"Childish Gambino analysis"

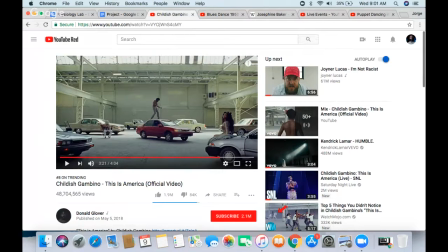37:14 I think this is symbolism toward like other artists, right? Other artists, showing a bunch of cars, right? How many cars they own, and just and the dude blindfolded playing the guitar, right? We're fixated on whatever he's doing, right? And this hot girl right here, right?
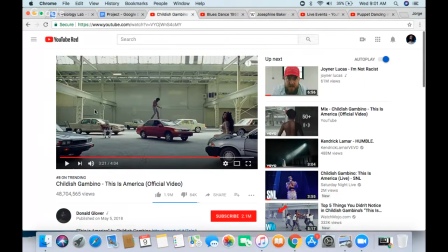37:32 And with all the cars, I think this is symbolism of just whatever the artist, or any artist, right? Because they're always portraying like having the most women, the most cars, having the most like top of the line clothing, right?
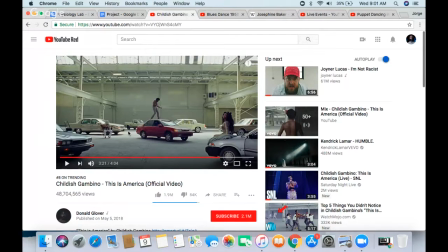37:48 Gucci, stuff like that. But Daniel Glover's making a statement that you don't have to, you don't have to have all that stuff in order to make an entertaining video or be talented, right? He's just dancing, doing his little jig. All these Toyotas are around him.
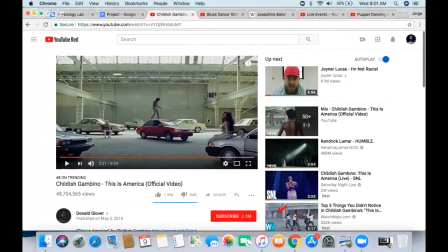38:04 There's one woman right here, just staring at you, right, with the blind man folded, right. You can just say that we're just, like I said before, right? Ignorance is bliss. All we want to do is be entertained and look at and just see a hot woman right there, right?
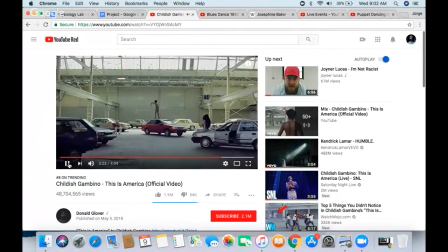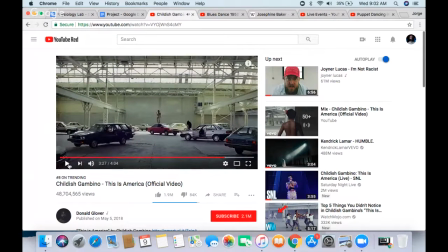38:29 Yeah. So you can hear that his black man get your money, black man get your money. It's just so prevalent in this this could be saying to him, right? He's just, or any black artist in the industry, right?
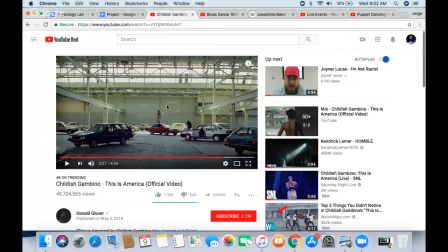38:43 Because all they want, all society wants from like artists, and especially black artists, is not to speak up on racial issues. Just entertain me, right? Entertain me. um I want to be blindfolded to the real world issues of the world.
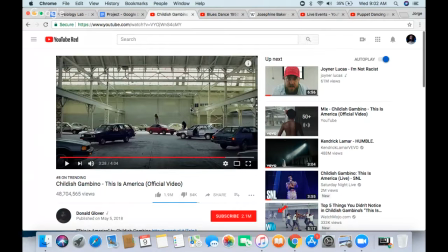39:00 I want to be just entertained, right? It doesn't really matter if you're black, right? I want to entertain, and I'll give you money, right? So that could be one way of looking, showing this, right? Especially with all the tunes around him, right? I'll give you money, just entertain me. I don't want to listen to your rhetoric.
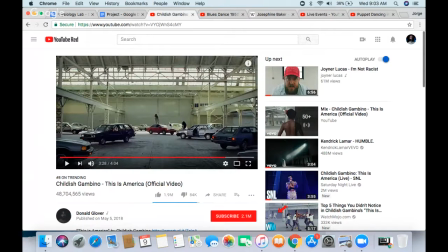39:16 I don't want to listen to your uh, thinking habits. I just want to be entertained.
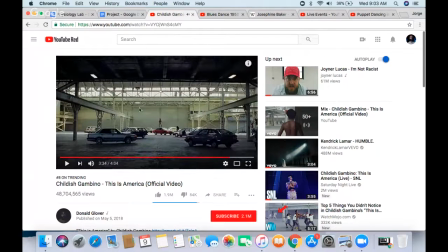39:28 As you can see here, the camera is no longer interested. Our intention, that could be just intention spans, right? Even though he's popping, like he's dancing like a motherfucker, that could be symbolism of the American attention span.
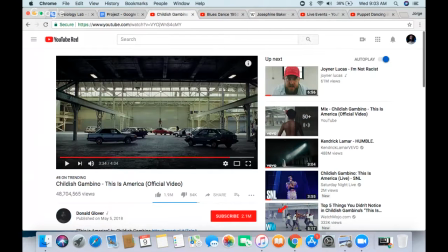39:42 Like, we're done, right? He's just dancing, right? Nobody's following him. Nobody, the students are no longer following him. There's nothing happening in the background, and now the camera's not interested in Johnny Glover no more. We're panning out, right?
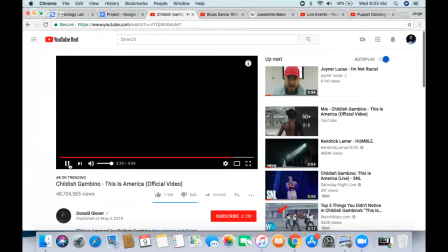This is very, very symbolistic, right? Daniel Glover's now running away from whatever he's running away, right?
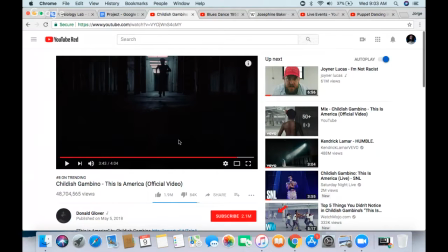40:10 And I love how it comes out of and up, right? Meaning that this has to be a higher level of thinking, right? And we're thinking right here, Daniel Glover is thinking right here, right?
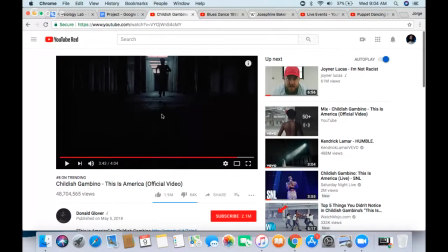40:26 Or this can mean like higher thinking or something like that. I could be just bullshitting this, but I think it means that our attention spans have to be elevated to show what's really happening, right?
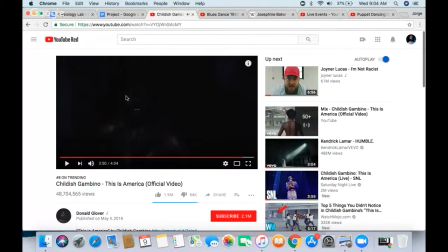40:45 I love the symbolism, right? He's just running away from the darkness, right? This could be just any symbolism, right? And especially this, right? You can just see the white of his eyes, and he's just so scared of whatever this is, right? The empty darkness, right? This could mean a lot of things.
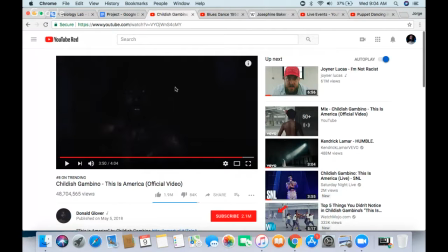41:04 It can mean like him running away from just ignorance itself, or him running away for whatever it is, right? But as you can see, as the video keeps going, right?
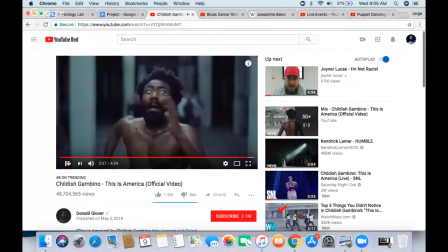41:16 Daniel Glover's now running away from apparently. I think this is. I want to say white people, but no, this person's black, right?